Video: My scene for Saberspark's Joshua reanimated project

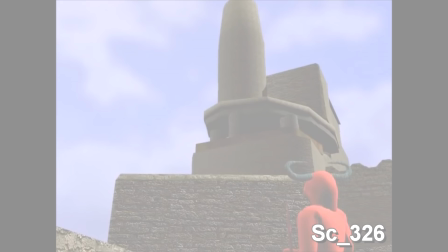2s
What you just saw was a shot from the 2003 movie Joshua and the Promised Land.
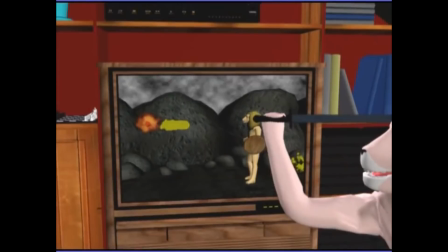7s
If you're unfamiliar with the movie, it's about a little furry lion named Joshua.
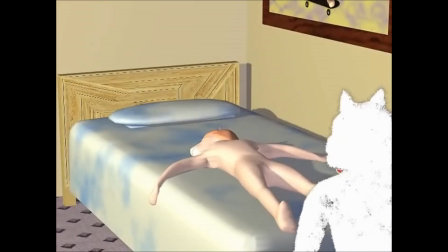12s
His parents are very mean to him, so a TV-static angel demon thingy named Chris comes to take him for an adventure in ancient Egypt.
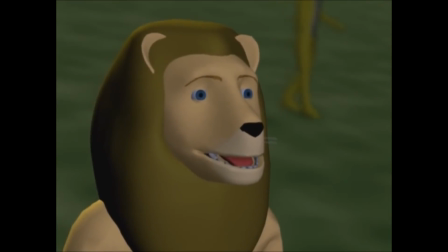20s
There he possesses an ancient Jewish furry lion who is also named Joshua,
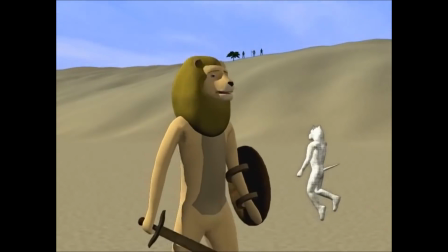25s
supposedly, and takes his place in the story, eventually leading the takedown of Jericho.
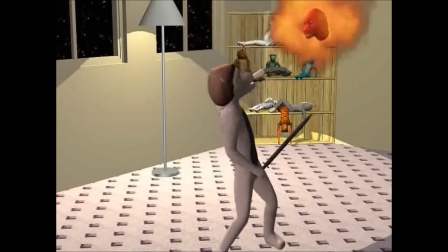31s
When he returns to the normal world, he sword fights an ancient demon head thingy, wins, and after that his parents are nicer to him through the power of God.
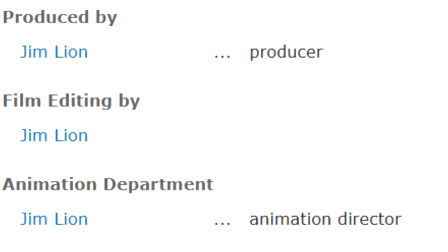40s
This movie was made by pretty much one dude with no experience, which is... probably why the movie has such a high meme value.
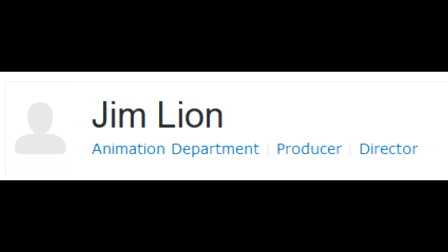48s
Thank you, Jimlion. The world wouldn't be the same without this movie.
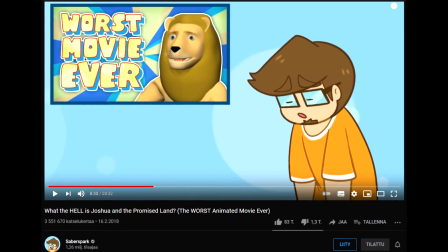53s
Recently, the YouTuber Saberspark, who is mostly responsible for bringing this movie into the attention of the public in the first place,
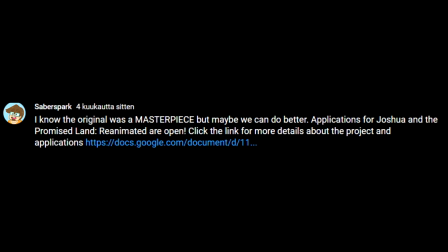60s
announced that he will be organizing a multi-animator project with the goal of reanimating this absolute legend of a movie.
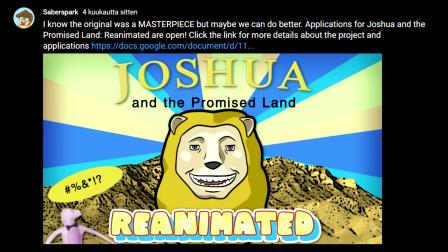67s
I have always wanted to join a reanimating project, but due to copyright issues, they have usually been announced and created on a platform like Twitter and, if you know me, you know that I avoid Twitter like the plague. But SaberSpark announced a project on YouTube, which allowed me to enter it.
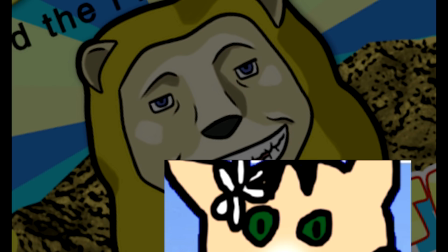86s
Yay! Oh also, just in case you're new here, I'm an entirely self-taught animator. My methods are weird and unconventional, so you know, take everything I say about everything with a grain of salt.
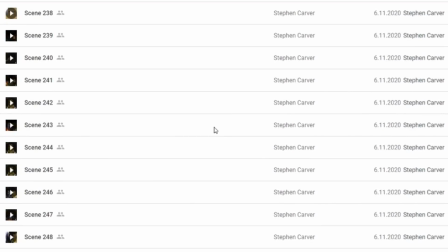101s
Cool? Cool. I was assigned scene 326. There are a lot of scenes.
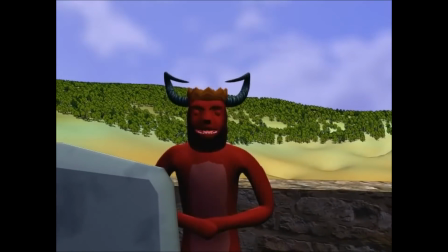109s
In this scene, these Jericho demon creatures, nobody really knows what in the heck they are,
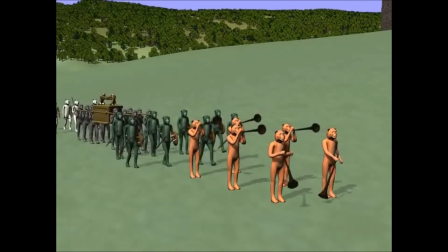116s
laugh at the Jews because they're just marching around and playing Casio music. This scene is very short,
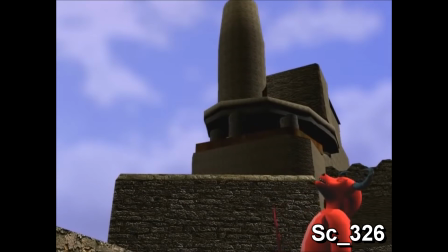123s
which is probably for the best because I've had a really busy winter and I'm not sure if I could have handled a longer one.
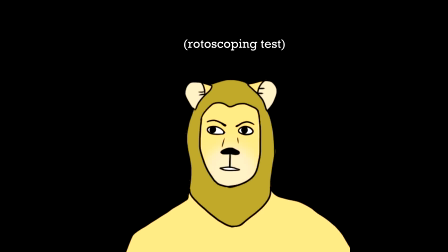130s
I was originally planning on maybe trying out rotoscoping, but I felt that it wasn't very suitable for this particular scene.
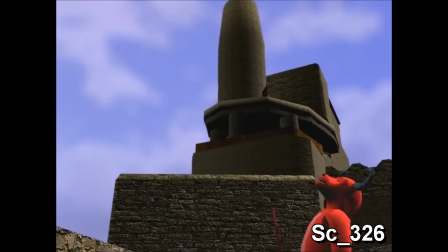137s
There were a few things that I wanted to overhaul from the original scene. First of all, I don't like the lighting here. The shadows feel too desaturated, which not only sucks all the color out of the scene,
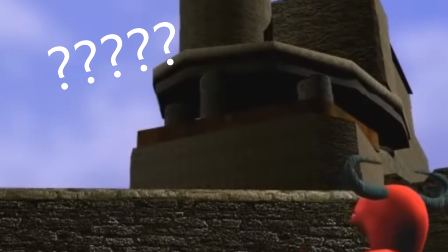150s
but I also find that it makes it more difficult to discern what kinds of shapes I'm looking at here.
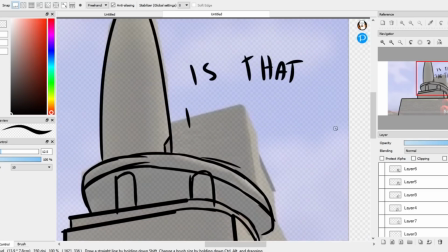155s
I had a lot of trouble figuring out this building. I wanted to draw the demons who were laughing in the earlier shot to be visible in this shot as well,
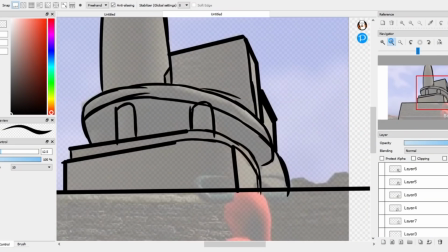163s
but I couldn't just figure out where they were for the life of me.
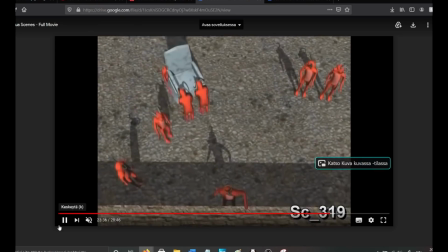167s
I had to analyze several shots of the building to even begin to discern where they could possibly be, and honestly, I'm not really sure if I ever got it right.
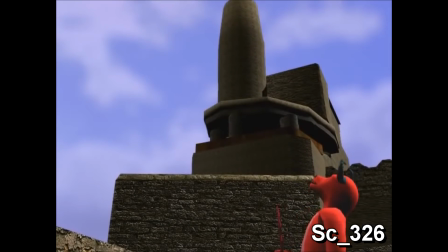176s
But what I was sure about was that this lighting couldn't stay.
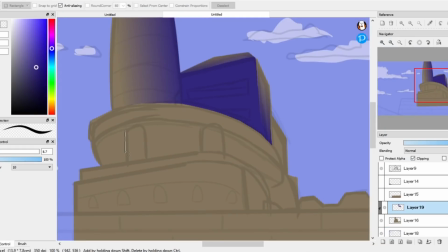180s
In my reanimated version, I made the shadows more blue and less strong, and I reduced the texturing on the walls drastically.
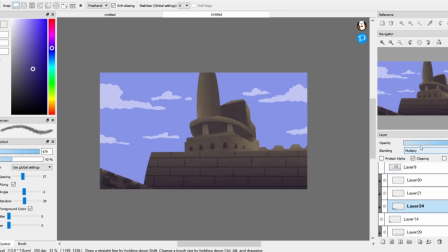189s
I feel like this not only looks nicer, but it also appears a bit more cartoony,
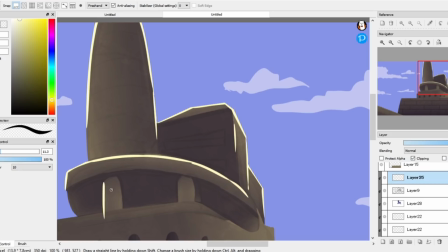194s
which, in my opinion, just inherently works better when you're drawing anthropomorphic animal characters.
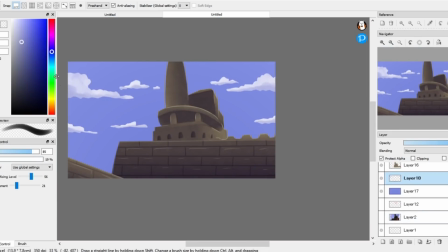200s
I also changed the cloud formations to fit better with the perspective.
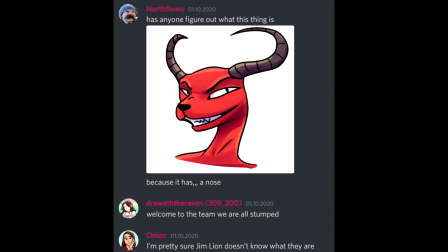204s
I mentioned before that nobody in the project was really sure what the Jericho species was meant to be.
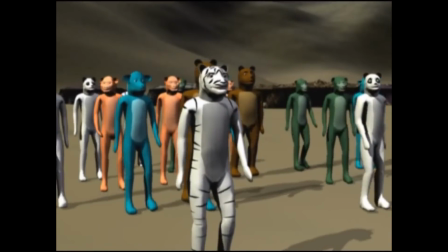209s
Most of the character designs in this movie are pretty clearly meant to be some specific animal, but these red ones are just a little baffling.
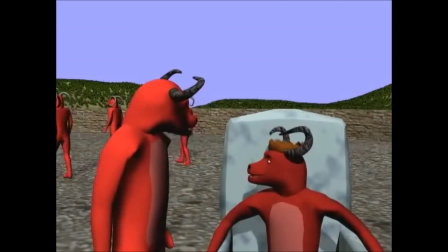217s
They have horns, like some kind of a buffalo or a demon, but they also seem to have a nose like a dog.
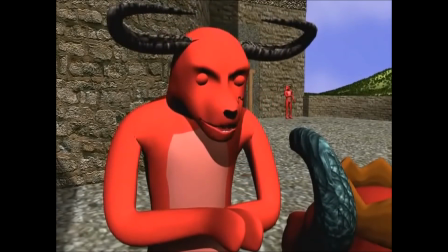225s
So everyone has kind of been making their own designs for them, and this is my interpretation.
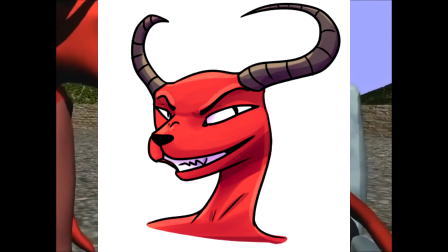231s
I gave them skinny necks and a tongue like a snake and lots and lots of teeth.
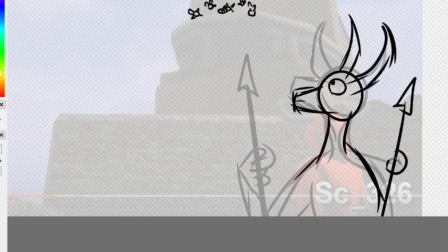236s
This isn't any specific animal species, rather I will from now on be addressing the species as demons.
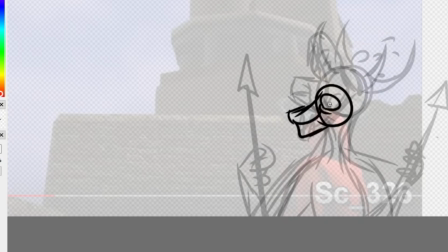244s
Animating laughter is something that I don't really do that often, mainly because I only ever animate cats.
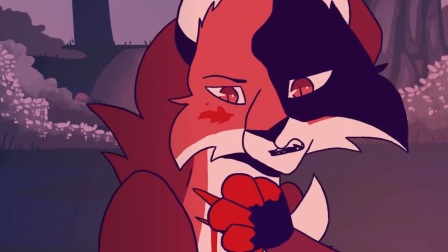251s
The last time I attempted animating laughter was in 2018. Nevertheless, I think I succeeded pretty well this time around.
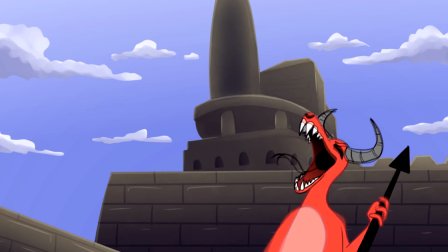259s
And the funny looking snake tongue is a pretty good distraction from any problems with the animation.
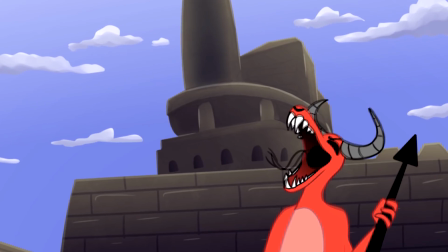266s
Had I been smart, I would have just made the snake tongue on its separate layer, but nope, guess not.
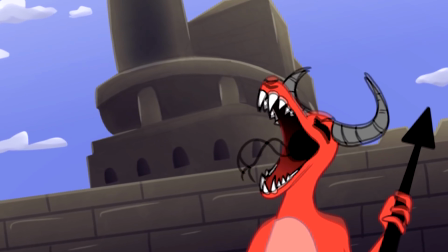272s
Guess I just copy and pasted the frames during the line art phase and drew on the tongues.
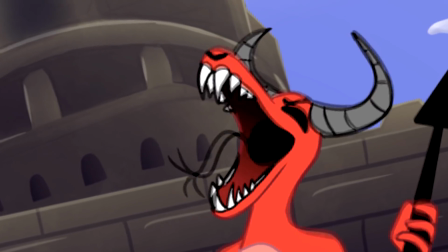277s
Woohoo! Now I had to color double the frames. I'm so smart.
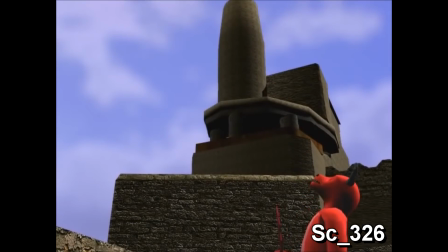282s
Since my part is very short I tried to make use of some smear frames.
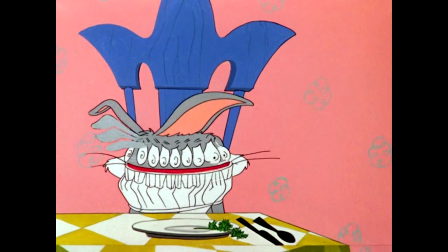286s
For those who don't know a smear frame is one of these weird-looking frames You can sometimes find in cartoons if you pause them at the right time
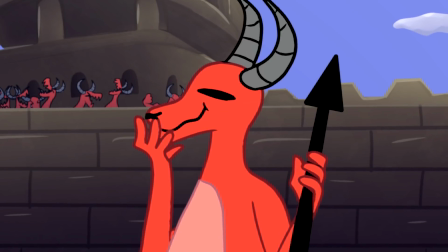294s
These frames are really good for when you're drawing fast motion and don't want it to look jarring
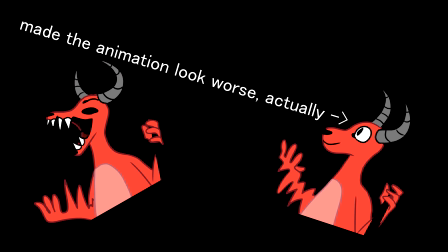300s
Unfortunately, one of the two smear frames I drew didn't end up making the cut.
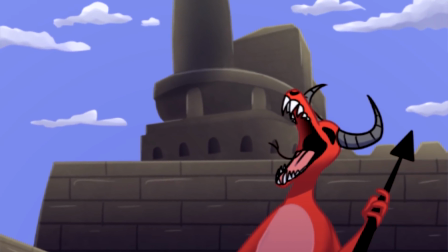307s
I was originally going to shade the animation to better fit with the background, but I ended up really liking how the bright red demon pops out of his surroundings.
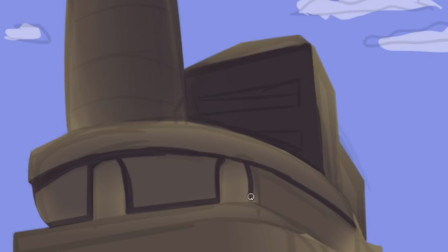316s
So I just didn't shade. Less work for a better result, in my opinion.
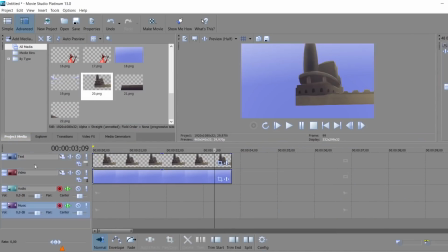322s
When working with a really short shot, you don't really want to do any over-the-top editing,
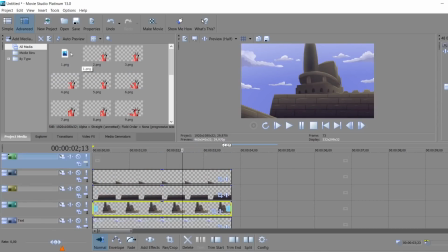327s
nothing to draw away the attention from the point of the scene, in this case the laughing guard.
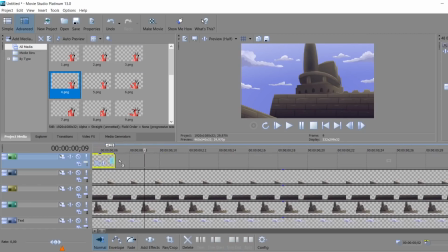333s
But I did add a very subtle zoom out.
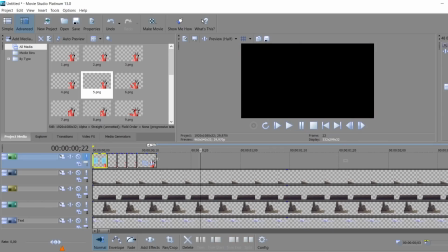336s
And the reason for this is that I used this minor camera movement to create artificial depth in this 2D shot.
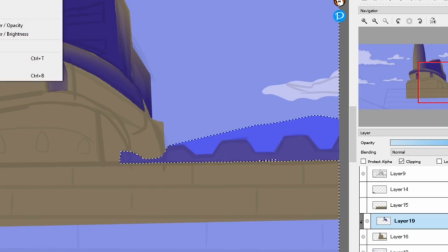342s
I initially drew the building in the background on several different layers and exported all of them as individual files.
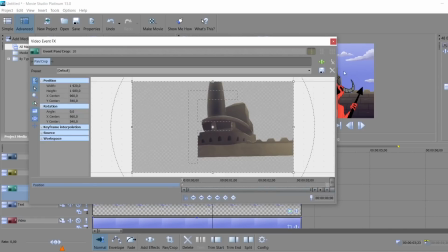350s
Now I can make the parts of the building that are closer to the quote-unquote camera zoom out faster than the ones in the back,
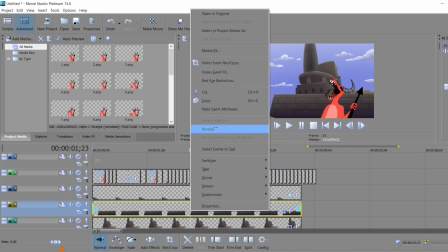357s
just like they would appear to move in real life if this was a real building and a real camera.
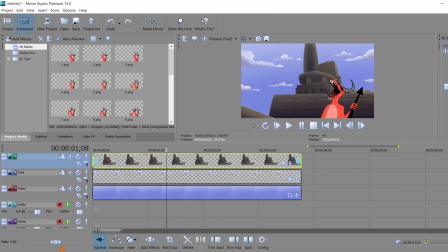362s
It's a really simple trick, but it can add a nice sense of a third dimension into something that's actually 2D.
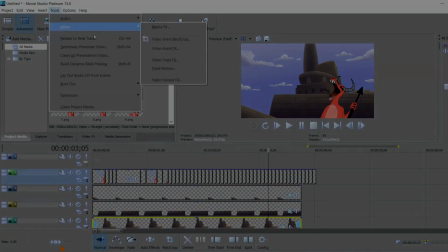368s
So let's see how the animation looks!
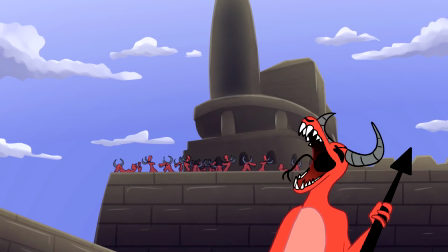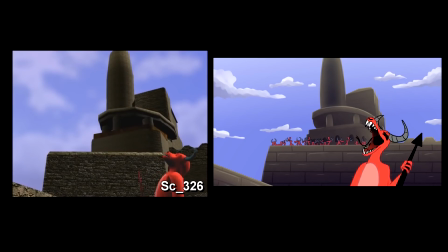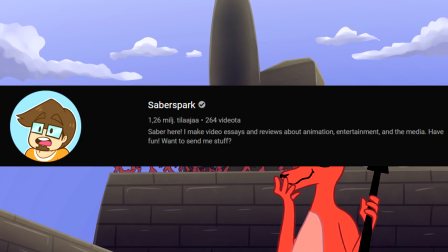382s
Much thanks to SaberSpark for hosting this amazing project. I have been looking at the animations done for it by other people and it's looking really great thus far. I honestly can't wait to see how it'll look like when it's complete also a
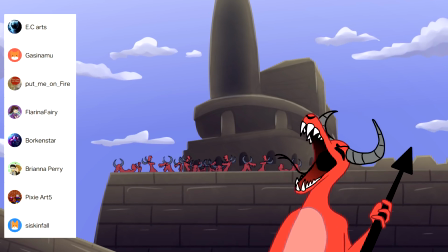396s
big thank you to my patreon supporters easy arts put me on fire florina ferry pixieart5 gassi namu borkenstar brianna perry and siskin fall your support means the world to me and if you'd like to support me on patreon
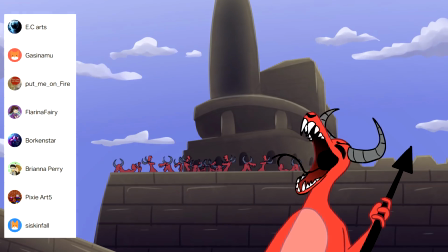412s
there's gonna be a link in the description i swear i'm gonna make more warriors content soon please i swear I just had a lot of deadlines,
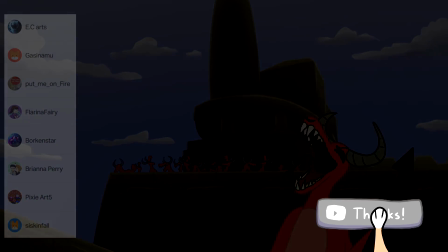420s
so I had to make other content. Yeah, okay, bye.